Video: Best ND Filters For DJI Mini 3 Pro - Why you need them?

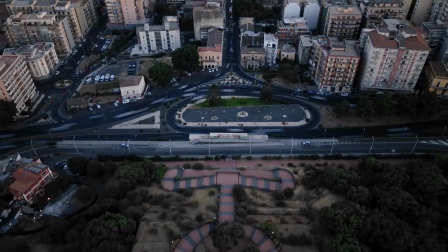0s
ND filters are the best selling accessories for drones,
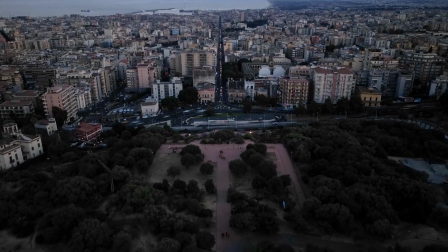4s
but many users don't know much about them and often ask if they should buy them and why.
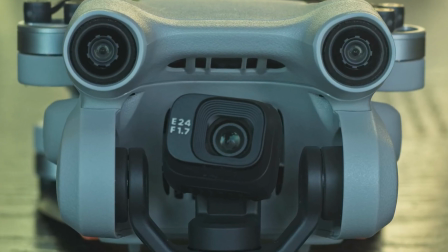10s
In this video I will explain why the Mini 3 Pro needs ND filter more than any other drone or camera.
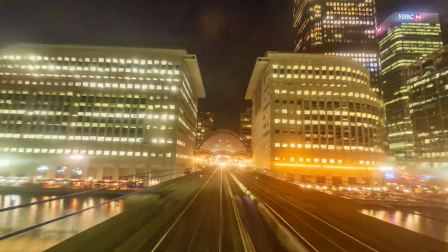17s
I will also show if and why they are needed for video, photography and hyperlapses.
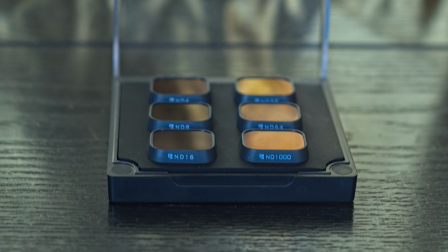24s
Finally, we will see which brand and which kits to buy.
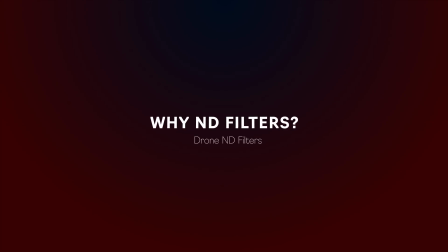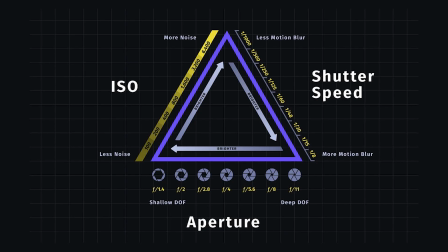35s
there is a widespread misconception that ND filter are needed to expose correctly on very bright days this is not true there are three tools we can use in order to get the correct exposure ISO aperture and shutter speed
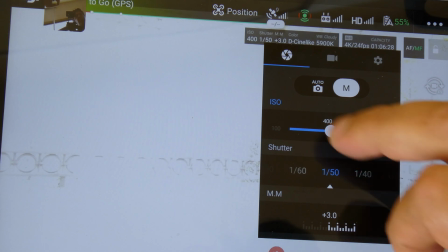52s
most consumer drones don't offer manual control of aperture but even in this case we
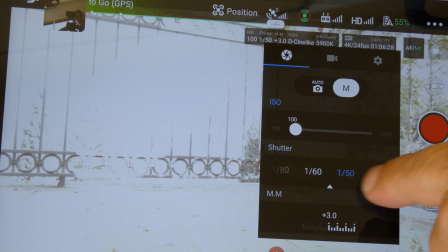58s
can always expose correctly by using a much faster shutter So,
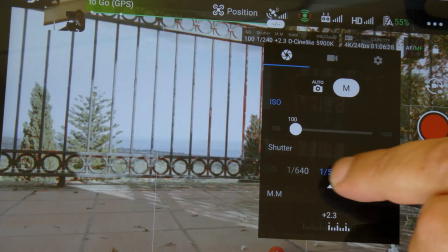64s
we certainly do not need ND filters to expose in bright conditions.
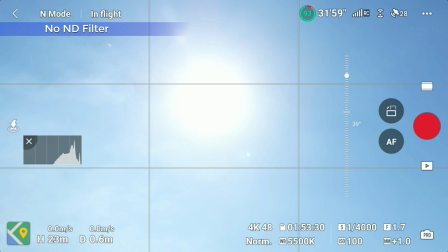71s
But there is something specific to the Mini 3 Pro when exposing. Due to the extremely wide aperture of f1.7,
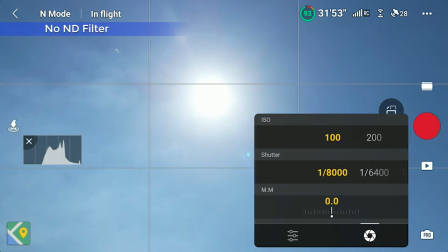79s
in very bright conditions the image can be overexposed even when choosing the base ISO and the fastest shutter speed.
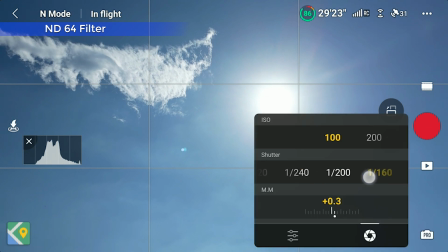89s
The only way to expose correctly under these conditions is to use ND filter.
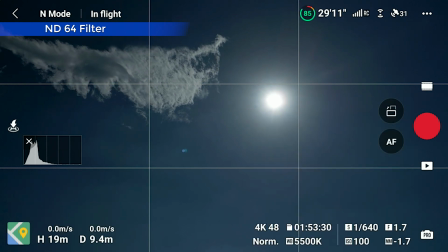94s
It is the only drone or camera I have tried to behave this way. So the mini tree is the exception to the rule.
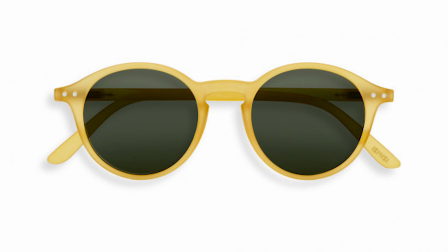103s
We need ND filters to dial in the correct exposure in very bright conditions by reducing the amount of light entering the sensor.
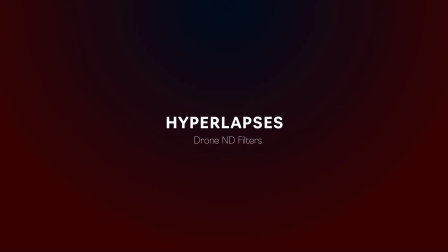In most cases we use ND filters to use a specific shutter speed value regardless of the light conditions. But why should we want to use a specific shutter speed?
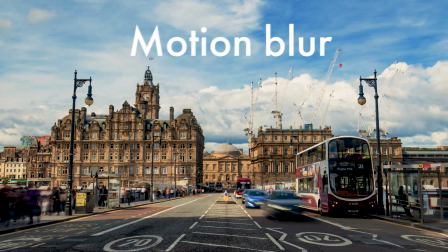131s
Timelapses are all about movement and movement involves motion blur, as this is the way our eyes see motion.
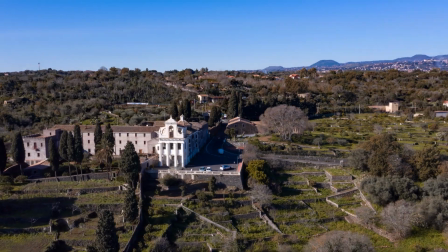138s
So the correct amount of motion blur is crucial for timelapses, a make or break factor.
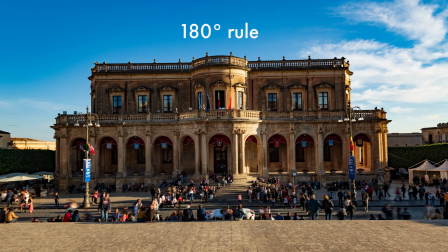144s
The standard method used in videography for correct motion blur is called the
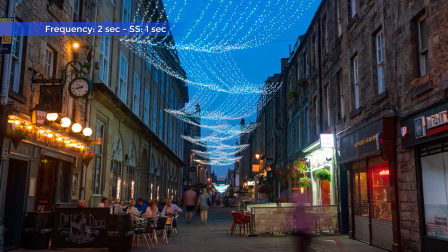149s
180 degrees rule rule and consists in the case of time lapses in using a
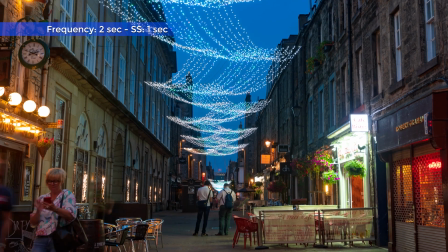154s
shutter speed of one second with a frequency of two shots per second
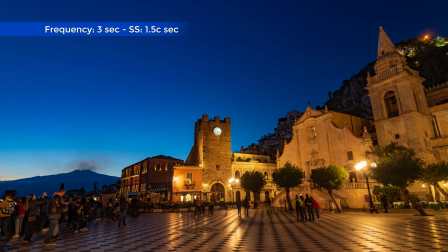159s
a shutter speed of one and a half seconds with a frequency of one
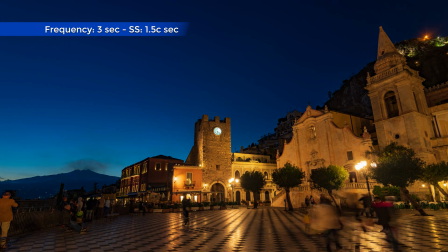164s
shot every three seconds shutter speed of two seconds
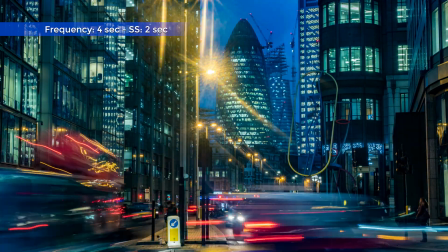169s
with a frequency of a shot every four seconds and so on in
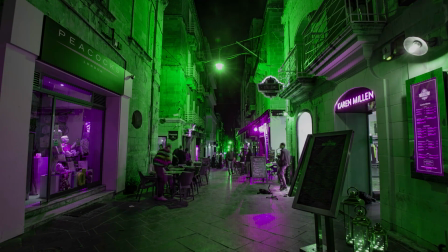174s
all the time lapses i'm showing now taken with a full frame camera on tripod i
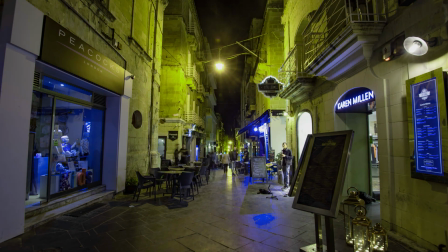179s
have used this rule as you can see the result is perfectly smooth and mimic what our
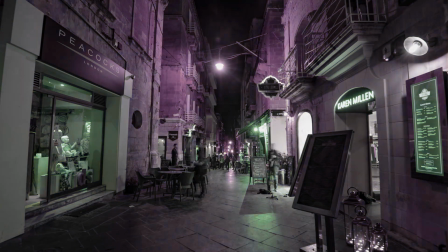184s
eyes would see at that speed of
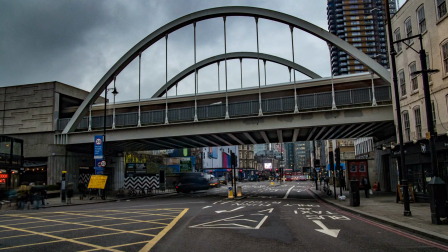188s
course in order to get such a long shutter speed we need handy filters let's
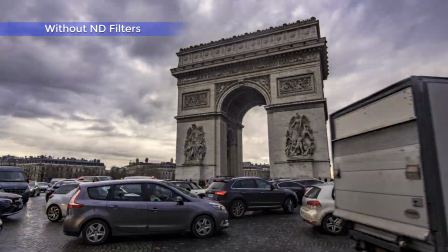195s
see now what happens if we don't use handy filters and we have to resort to much faster shutter speed ouch
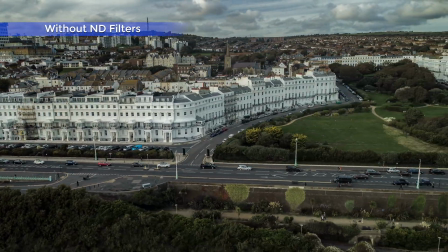204s
the result is extremely jumpy and stuttering unwatchable it hurts my eyes.
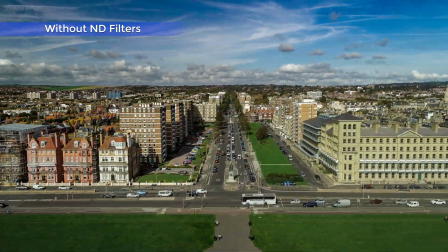212s
This is because there is practically no motion blur.
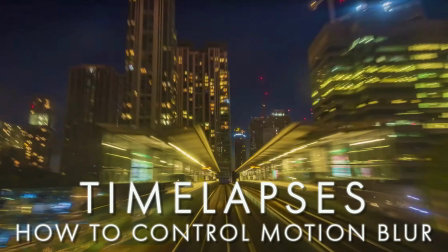217s
A motion blur is the one factor that makes or breaks a timelapse or hyperlapse. You can click on this link to watch my video about all you need to know to master motion blur.